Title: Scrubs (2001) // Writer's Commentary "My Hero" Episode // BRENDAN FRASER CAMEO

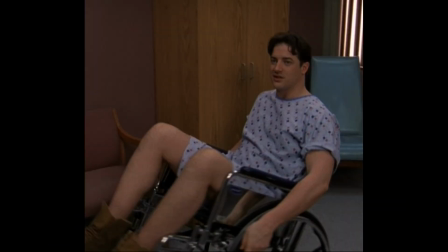Yeah, and this is the only other time we tried that year this one brennan was very proud of his ability to do wheelchair tricks
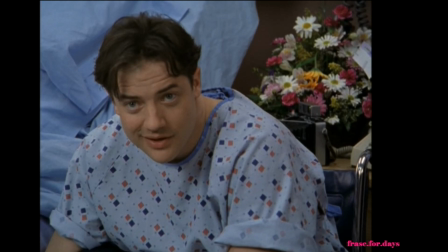god brennan's so good i bet you don't sweat it come on give me a break hey you gonna be there um i got about a thousand patients i gotta
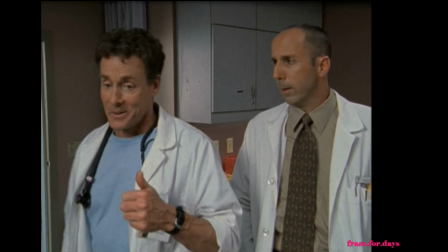look doug which john was doing here because to be to barely show you that he's uncomfortable without uh hitting you over the head with it i think most sitcoms would have had a real moment there and made him look like he was really uncomfortable and couldn't deal with this emotionally but this one kind of just cruised by if you weren't paying attention yeah it's just total denial chemotherapy
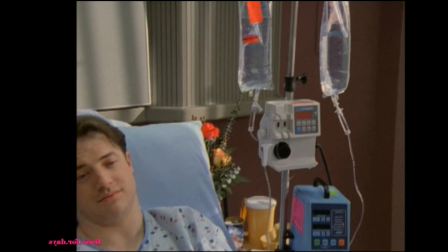looks harmless but it's really poison pumped directly into your veins you know every time i got sick when i was a little kid mom would get me a talk a try my wife looks hot with short hair
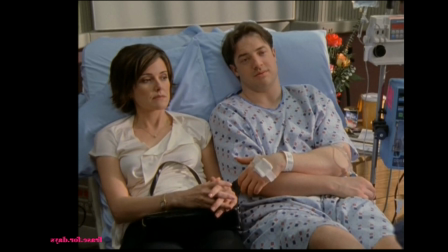i gotta show her this this is beautiful i could easily get Very inappropriate, Matt.
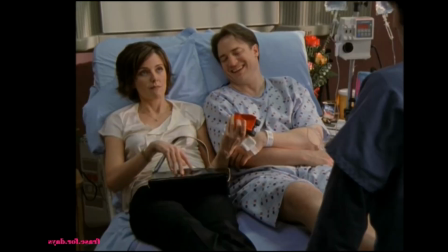The earth mover. Can I see? See with your eyes, man. Now with your hands.
That's what my cousin used to say to me every time I tried to play with one of his fucking Do with your eyes, not your hands? Yeah. See with your eyes, now with your hands, Bill.
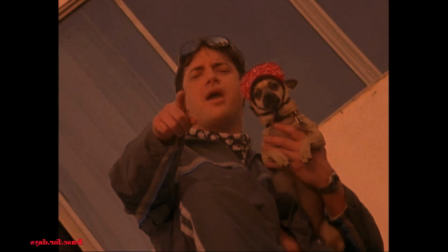This is the true story.
This is mostly because my wife is a huge real world fan.
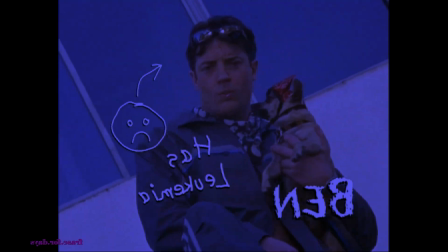If I read this in the script, I had no idea what you were talking about. I didn't know the real world.
Johnny C has puck.
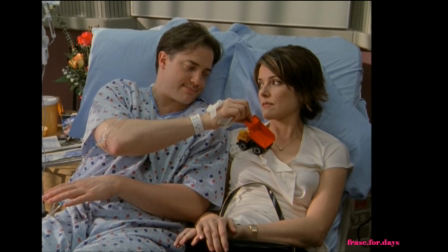He didn't bail If he did, he's a total wuss And this is just improv-ing We kept it in
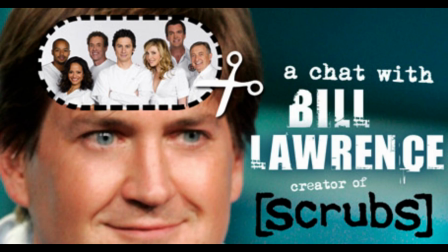Aside from the third episode This year We really decided we're going to start trying to Experiment with music and visual stylistic
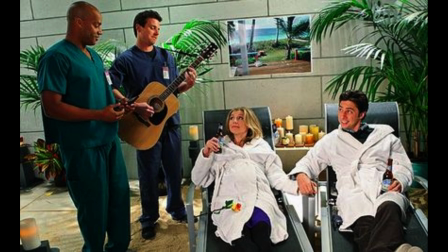Stuff to differentiate from normal sitcoms And this is one of the first ones that We obsessed in the writers room for like Three days just saying what could be cool visually
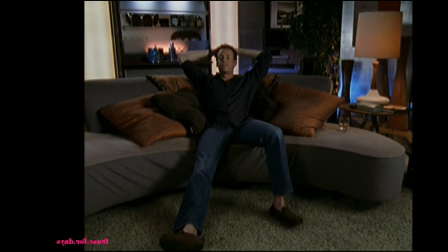And somebody came up with What if they were, we had three different people were in the same emotional place of feeling like they were left high and dry. And these guys all had to watch a videotape playback of the other person moving so that they could copy each other.
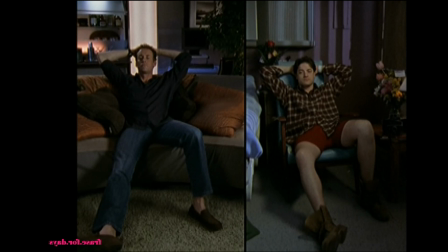And a cool piece of trivia, the only one that screwed up was Judy because she did it backwards.
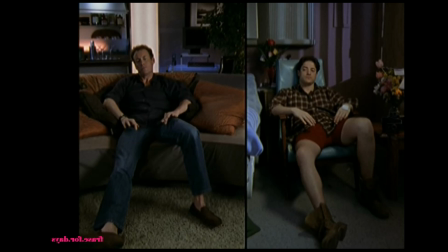And so we had to flip it, flip the film. Really?
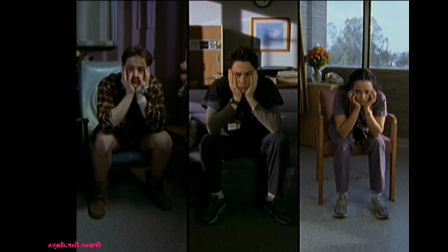Yeah.
aren't as good as you thought you were. Either way, when you hit that low point, you have a choice.
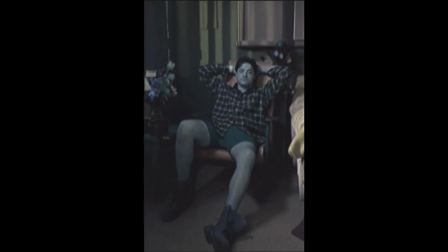It's cool, though, isn't it? It's great.
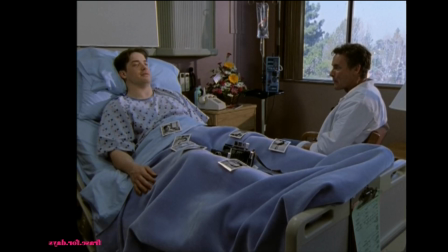What I liked about this is instead of this episode in particular, I mean, you're great in this scene, but instead of resolving it between you and Zach like we had all year, you know what I mean? We actually had him just see that you were trying to handle it, and then... Yeah, it's pretty clean. Yeah. Brennan's great. He's so clean.
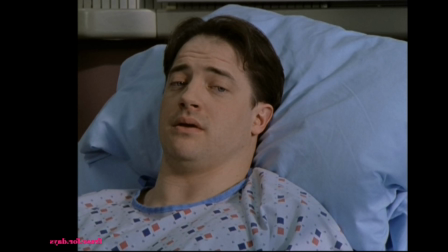And the end of this scene is pretty much just you two riffing on the subject of death which is one of the key things that is going to become a theme is a lot of the writing on the show is uh letting the actors make
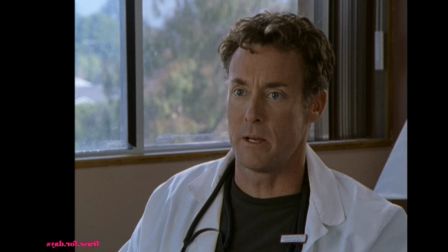up stuff and then we take credit for it later whenever anybody says it was funny it's an excellent technique
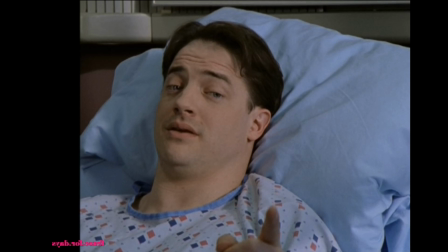i love you but you're you're you're a complete wuss you know people don't realize man is like one of the things that brendan always was bummed out about he's like i didn't mind playing sick but they made him so pale, you know what I mean? Because he's like, you've got to look at yourself on TV actually looking pale and ruddy and not, you know. Brandon should have won an Emmy for this.
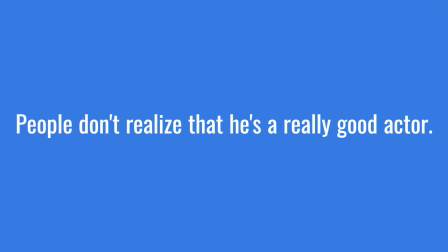Yeah, he got rooked. People don't realize that he's a really good actor. He's a little bit like Cary Grant.
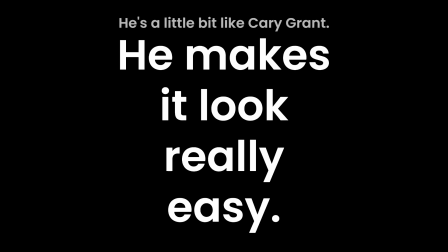He makes it look really easy.